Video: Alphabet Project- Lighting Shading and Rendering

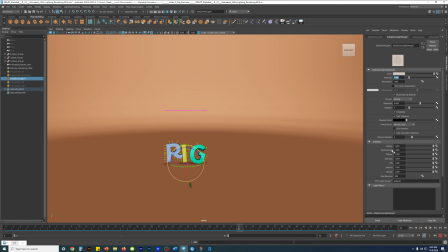And the intensity is at 1, exposure is at 0, right? Samples is the shadow samples. I just left that at 1. I could do it to 2, but whatever.
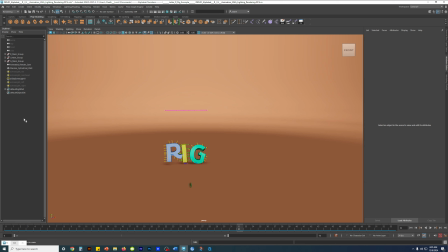Everything else is the same. Then I added the rim light. I named it, right? Please name your scene. Right? Name everything nice. This is your final project, so just do what needs to be done and make it nice, make it presentable,
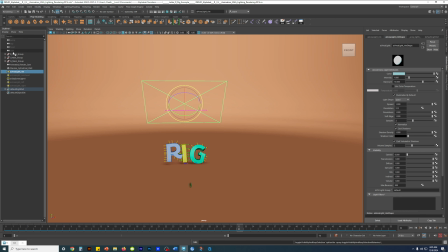make it more and more professional quality in terms of at least organization and naming.
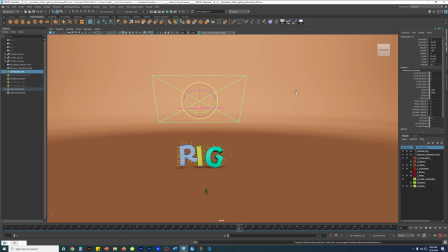Because I mean, this is your final project. Apply everything that you've learned and that I said to do.
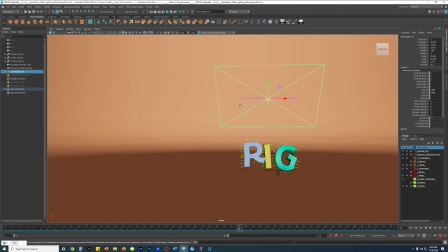So this is the rim light. I made the rim light large, right?
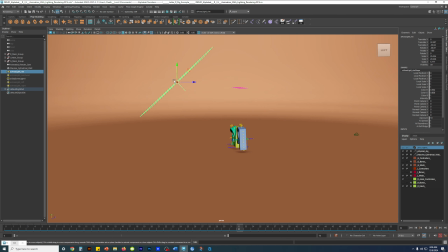And I made it tilted down. This is important that I made it tilted down.
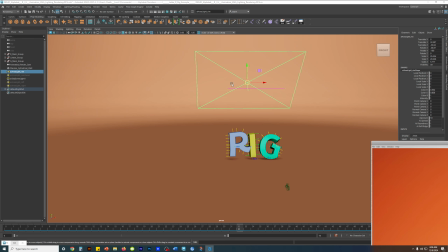Because this, when I tilted it down like that and made it large and it's encompassing, right?
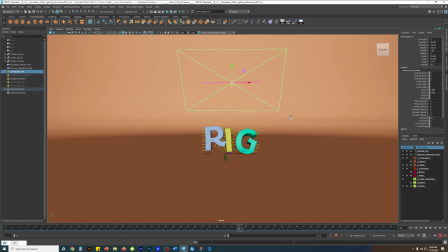You see this, there's this much space. There's like this much space, right?
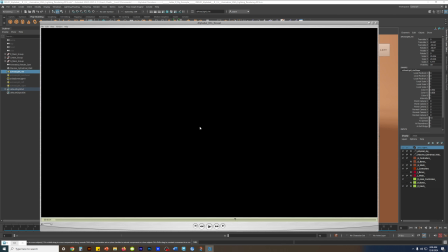And it's freaking huge. That alone helps to create this halo effect on the ground.
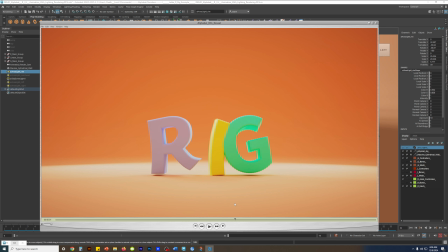See this right here? It helps to create that halo effect. And it helps to add overhead rim lighting here, here, here, and here. That's what it does. As well as some here.
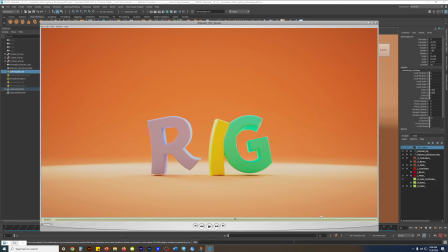Overhead rim lighting here, like that. See over here like that. Well, mostly here on the outer edges. And more importantly, for the halo lighting effect, lighting of the floor, okay?
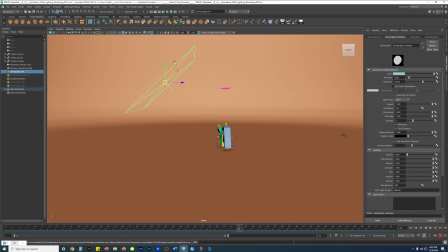And then what I did for this is intensity is at 1, right? I gave it a color, a cooler color.
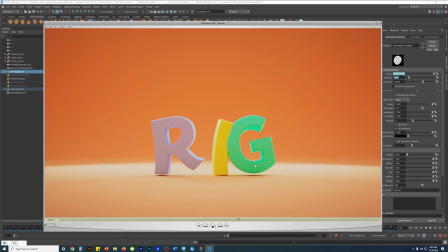I gave it a cooler color because everything else is warm, like the orange background is warm. So to counter that and to give it more pop, I added that cooler color, which you can see here. You can see here, here, here, here, here, here, here, here, here.
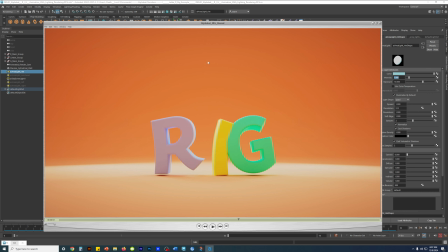It gives it that nice contrast and pop in relation to the warm orange-ish colored background.
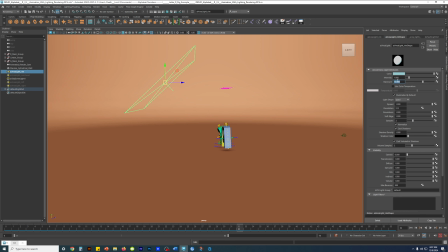I gave the exposure to 10, but no more than 10.
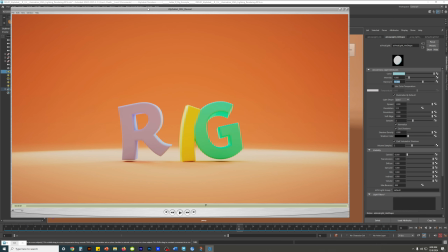Anything more than 10, it will guarantee blow out the floor, right?
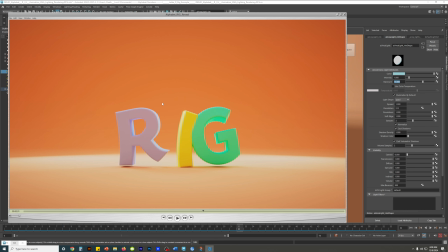And also blow out the rim lighting in relation to the lens effect. And even if I were to turn off the lens effect, it would get pretty bright, anything more than 10.
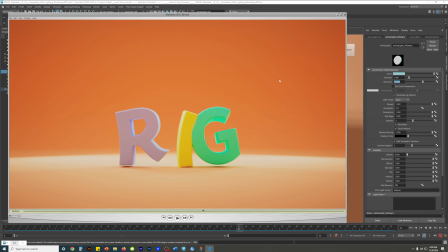But then again, you could experiment, right? Try it out yourself. Use the IPR render interactive.
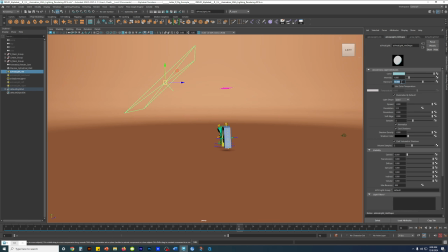Anyway, so exposure at 10, intensity at 1. Then there's the roundness at 1, soft edge at 1. For sure, soft edge.
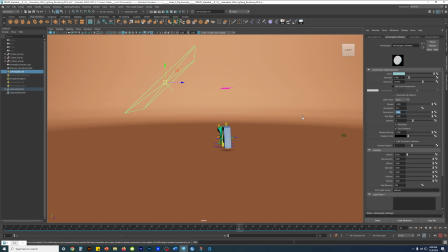Roundness, it can be hit or miss in terms of what it does, how it affects the render, but for sure I turned up the soft edge.
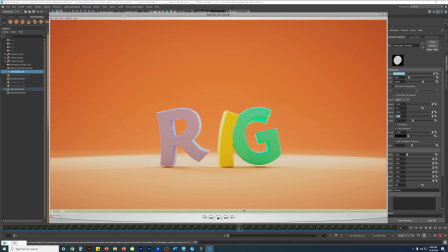If I remember correctly, the soft edge allows for the, I think the soft edge is around here, I think, right?
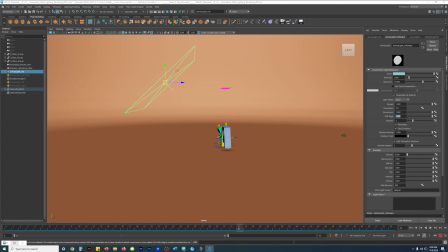It's either that or the reflections are going to be soft edged. I don't know. All I know is that it makes it look good. That's all I know, right? When you compare A and B, before and after snapshot renders, right? Just do it.